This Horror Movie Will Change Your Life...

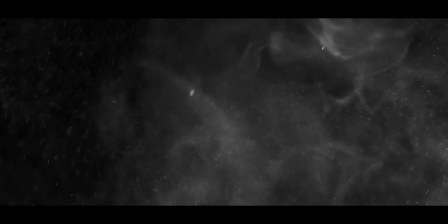238s
If that freedom and protection appeals to you,
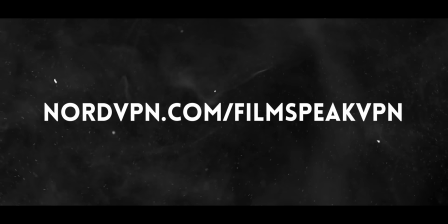240s
then click the link in the description below or visit nordvpn.com slash film speak vpn to get a two-year plan plus
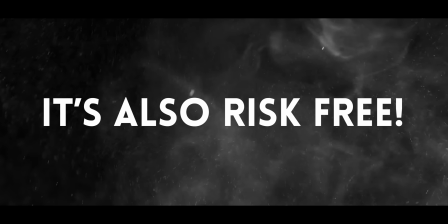247s
four additional months with a huge discount it's also risk-free with nord's
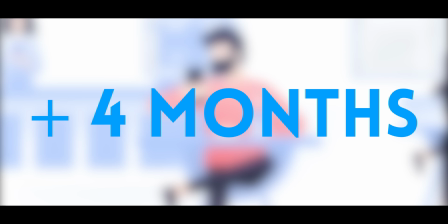252s
30-day money-back guarantee again that's nordvpn.com slash film speak vpn to get two years plus four months at a huge discount click the link in the description below and i just want to thank nord so
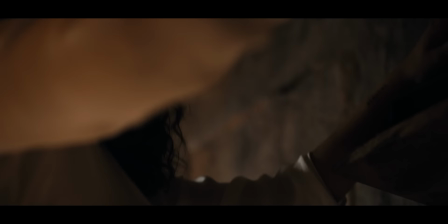264s
much for sponsoring this video i think the first order of business with Barbarian is to praise Zack Kreger and his DP,
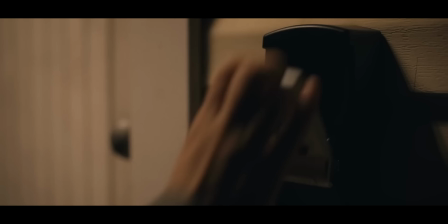271s
Zack Cooperstein. What they did with a $10 million budget should prove that you don't need, ironically,
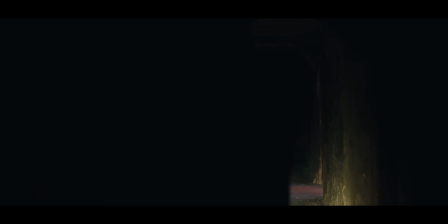278s
Disney-level money to craft a magnificently cinematic experience. Yes, this film was greenlit by 20th Century Fox before Disney got hold of them, so they didn't have that Disney money.
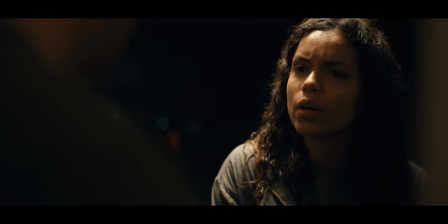287s Don't worry.
In Barbarian, it starts with the small things.
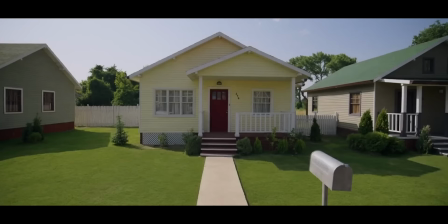291s
The way the shots are framed, The way the house is always looming over Georgina Campbell's Tess, beyond just the fact that a house is, you know, physically larger than a human. They're able to make Tess seem smaller relative to herself, and it's an effect that amplifies every time she steps outside.
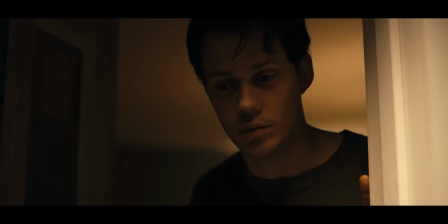307s
The absolute menace that comes off the screen every time they dolly the camera away from her.
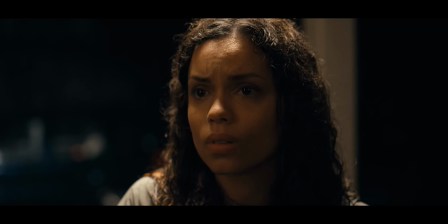313s
The restraint in not going for the now cliche dolly zoom, but instead, once again, shrinking Tess within the frame. The impeccable rack focuses when light bulbs turn on,
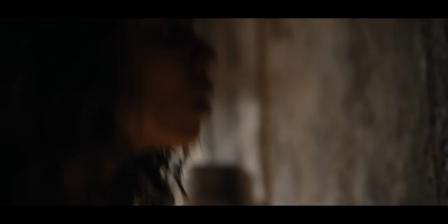324s
the claustrophobic framing that never lets up whether Tess is in a narrow, dark hallway or outside in the middle of the city at noon. And it's not just the claustrophobic shots that work. The filmmakers also know how to use wides to the benefits of the film.
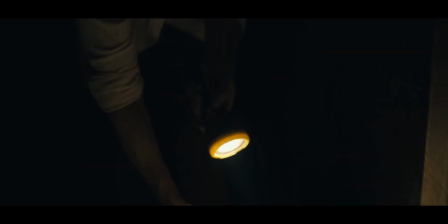338s
They frame shots in a way that allows your mind to wander, that allows your eyes to drift,
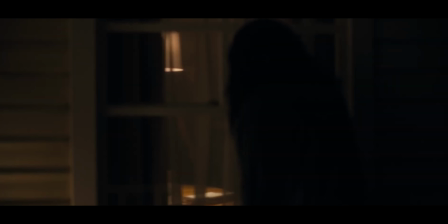343s
to be looking around the typical places where you might expect a jump scare or movement or something to happen.
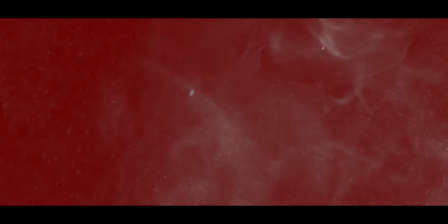350s
Even if it doesn't happen, it nevertheless puts you on the edge of your seat. And that's effective horror filmmaking if I've ever seen it.
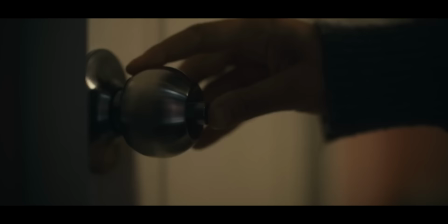357s
The way that the shots play into the uneasiness, creating this sense of tension and paranoia,
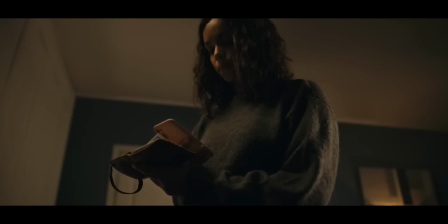363s
it's some of the best that I've seen, God, in a very long time.
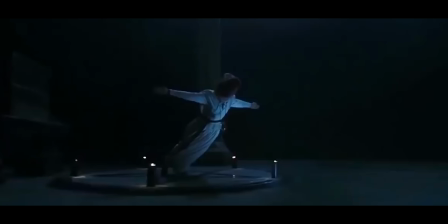367s
Most films, and modern horror is very guilty of this, are shot dryly, pedestrian even,
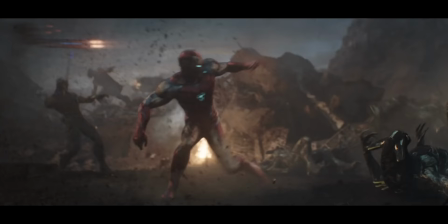374s
and there's nothing remarkable about the visual storytelling as a result, especially in the age of CGI fest superhero blockbusters.
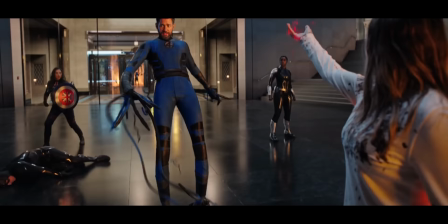380s
Other filmmakers have no restraint, and so you get 90-minute visual extravaganzas that lose control of the storytelling entirely.
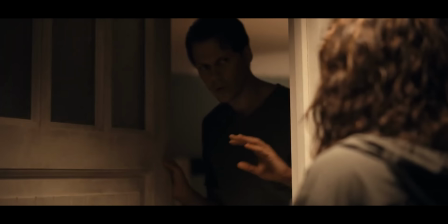389s
Barbarian never goes in either of those wrong-headed directions. It's instead a confident approach with a deeply artistic undercurrent that
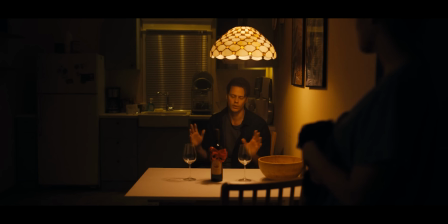397s
results in some of the most fascinating shots and edits in recent horror cinema.
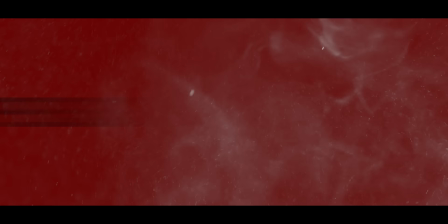402s
There's an important dynamic being utilized here as well with light versus darkness.
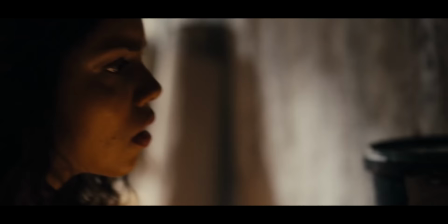407s
It's not as simple as light equals good, darkness equals bad, either. True, most of the film's most upbeat moments occurred during the day, and most of its most abhorrent,
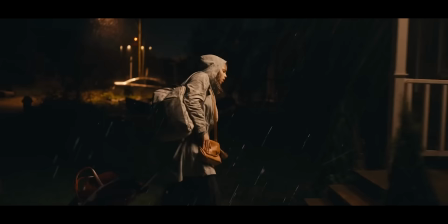416s
dour plot points occurred either at night or in near total darkness of some other kind, but the reverse is also true in both cases.
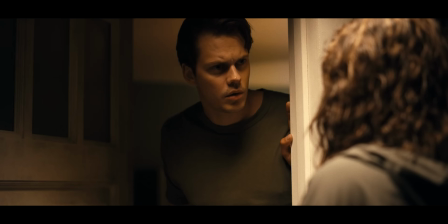425s
For example, Tess almost gets abducted, although in retrospect we know that he was actually trying to save her from the horrors that live within the house in the middle of the day,
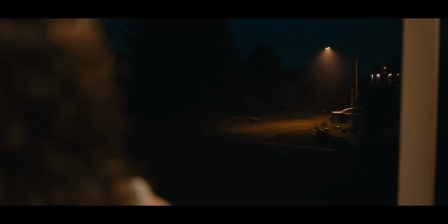433s
and she comes out of the film of Victor in the Dead of Night. I'm more fascinated by how Kreger tells his story using different levels of light.
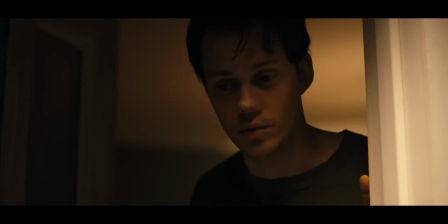442s
On the one hand, light is used to draw Tess into the temptation of a more positive outcome,
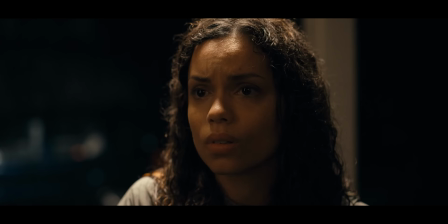447s
the light turning on to show that someone is inside the house to let her out of the rain at the start,
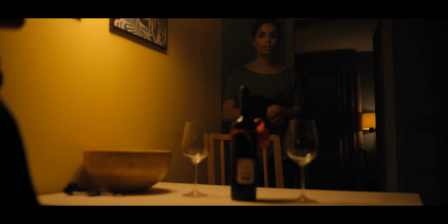452s
the warmth of Bill Skarsgård's Keith trying to invite Tess to join him for a drink and allow herself to open up to him.
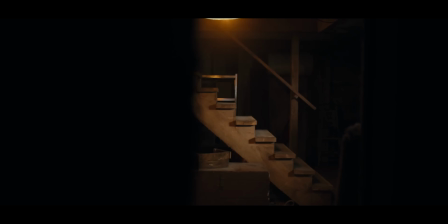459s
But it's also frequently what points Tess not only deeper into uncovering the plot, but lays a sort of trap for her as well.
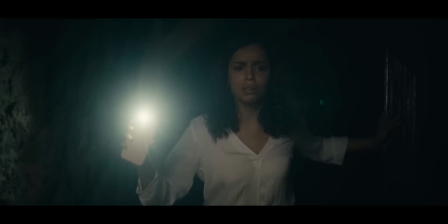465s
She uses a light bulb and a mirror to illuminate the beginning of the dark hallway, where her doom is nearly spelled out.
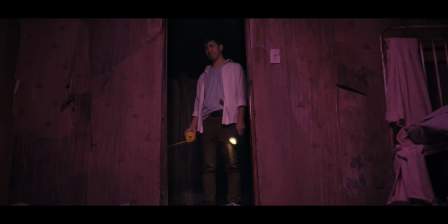472s
It's the light from a television that lures her, and later on, Justin Long's AJ, into a trap.
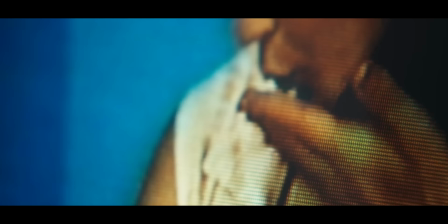479s
Even her saving grace, the final note of the film, is the muzzle flash from a revolver that earlier on almost killed her.